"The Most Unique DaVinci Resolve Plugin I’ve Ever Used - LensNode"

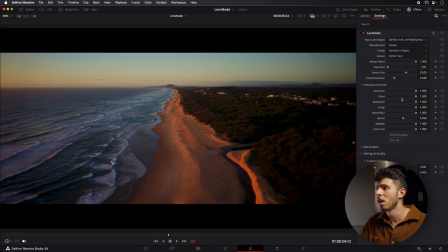8:04 We've obviously gone wider because this is a wider field of view to try and match it. And then we've gone ahead and I've just turned down the bloom a little bit. But otherwise, you know, this is fairly standard. I've also just increase the f-stop sharpness slightly so the center of the image is a little bit sharper but if we zoom in here
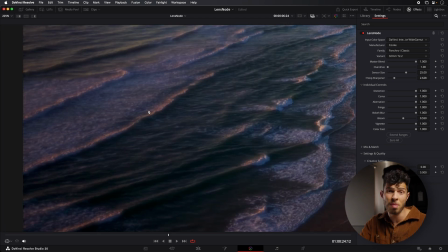8:20 and turn it on and off you can tell it's having a big impact on the corners and what I love about this if we go to the next
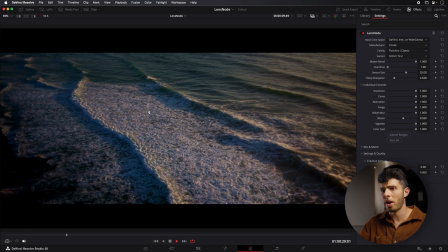8:26 clip you know we've just got something that has a lot more character to it a lot more personality than if we don't have this plug-in on
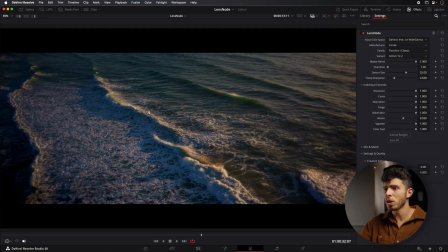8:33 again the images this drone produces are lovely but once we go ahead and add this it's kind of like the secret sauce right all of a
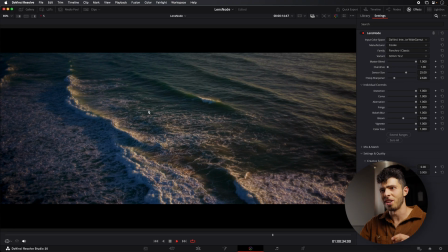8:41 sudden you're looking at this being like oh how did they how did he get that shot you know like how did what sort of camera was he using for that you
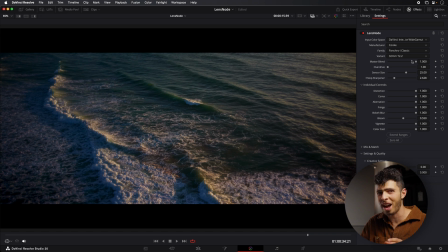8:47 know unless you're using a custom drone you're not getting cooked panker eye classics in the air right because no dgi drone is
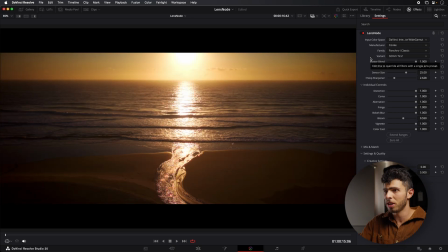8:53 going to take that and so i just feel like if i go back a couple of clips as well this is another one if i turn it on and off you know what's really nice here this is a very strong shot in terms of the sun is directly behind us it's you know
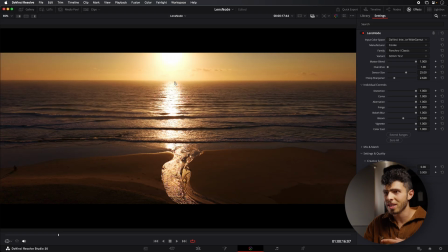9:06 very early morning sun and you know if i turn this off you can tell like that's quite crunchy and over here in the center where that sunrise is sort of hitting.
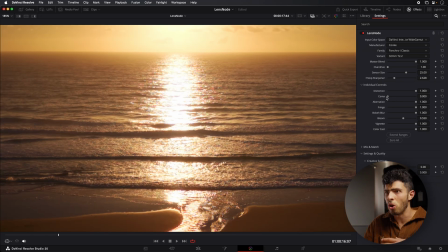9:14 But when I turn it on, it's really the coma here. That's kind of this aberration that happens. It's almost like softening that area of the image. So that looks much nicer as well.
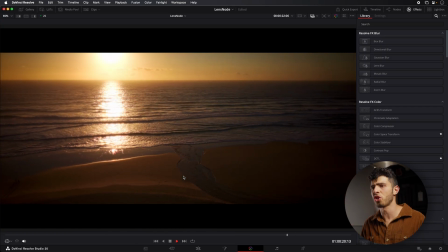9:24 So I really love this plugin, especially on drone footage or anything really shot with a smaller type sensor, just because I feel like it adds a different look to it.
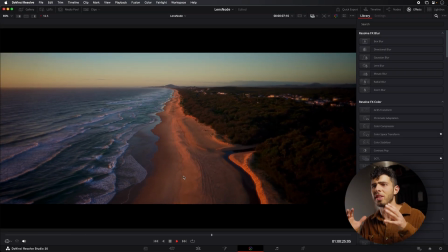9:33 It makes it feel like it was shot on a different lens than just a drone.
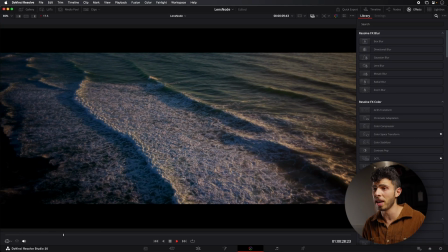9:36 And especially if you're then matching this with other type of cameras, for example, Reds, Sonys, things shot with more cine type lenses,
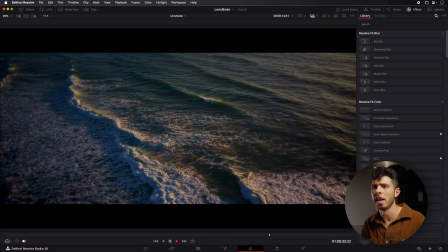9:44 this will not feel as out of place anymore because of this plugin as compared to just grading the drone footage and going from there. So now that we've had a look at the plugin, I briefly wanted to cover over some of the advantages and disadvantages of using Lensnode. I can imagine there are a bunch of purists out there scoffing at the idea of changing lenses through software and to be honest it took me some time to get around it too.
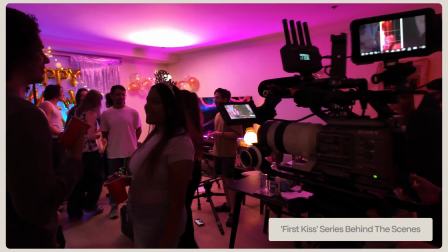10:07 However it's not always the case as DOPs we have the opportunity to be working on projects with the budget and time to test and choose the best lenses. Some lenses are also out of reach because a local rental house might not carry them or they're unavailable for the time that we need them. It's also important to remember lenses in this plugin have most likely been chosen because they have a lot of distinct character. You're not going to find modern Canon L series or Sigma Cine Primes here. But at the same time actually shooting with vintage glass or lenses with a lot of character means you need to be really sure before going ahead because that look is going to be baked in.
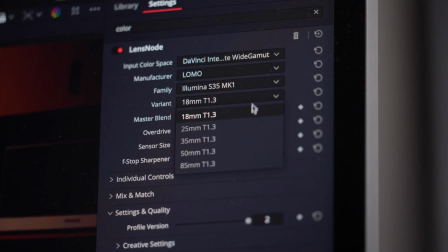10:40 Whereas with lens node you have more flexibility to pick and choose the characteristics you want out of the image.
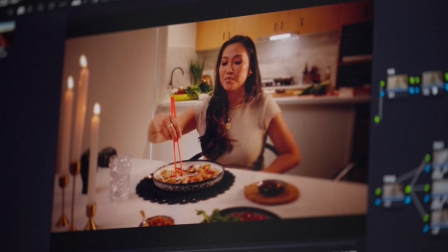10:46 It can also be a really good starting point for testing lenses in pre-production which might give you some ideas of the actual lens set you'd like to film with.
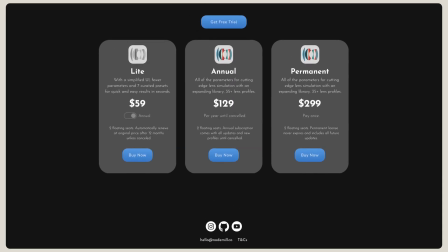10:54 There's also the subject of cost.
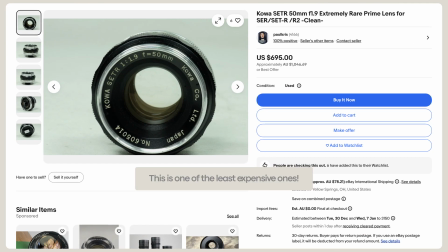10:55 Lens node is currently $299 for a perpetual license which could be a day or two of renting one of the lenses which have been included in the plug-in. At the same time, let's not kid ourselves.
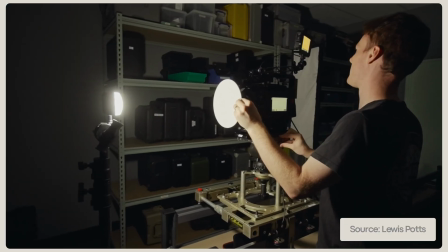11:06 While I appreciate the amount of work this team has done to obtain and profile each of these lenses, there are just some things which are impossible to replicate.
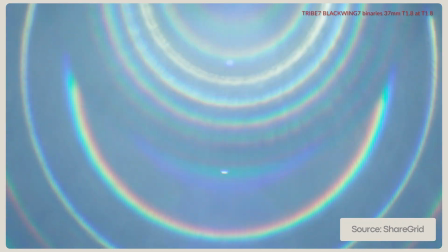11:13 The biggest one for me is flaring. Each of these profile lenses will react to light very differently, and sadly there's no way to emulate that through this plug-in, or any for that matter.
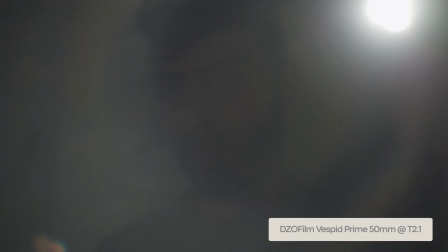11:24 That includes things like lens flares, but even my own personal lens set of the DZO Film Vesper Primes have this veiling flare over the image which happens when the light hits just right and if you had the option to emulate this lens in the plugin you'd be missing out on that part of
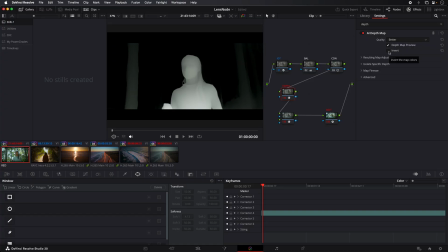11:39 the image. You also have the issue of replicating bokeh characteristics.
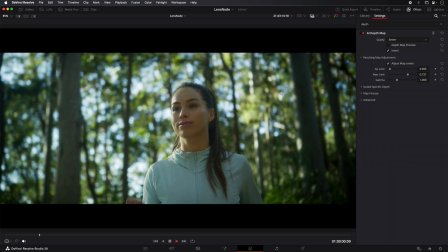11:42 I like what the team has done with the option to use a depth map or really any kind of alpha channel to determine where the artificial bokeh is in the
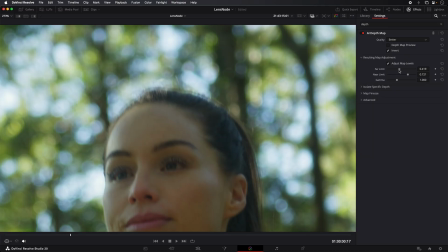11:50 image however it's just too unreasonable to expect for any longer form project to be generating depth maps for each shot and always hoping to pull a clean key and that leads me to the final problem overall, which is performance. This is definitely a plugin you want to use on a HD timeline and upscale your project before rendering. I'd also strongly recommend turning on caching for your project, which will help.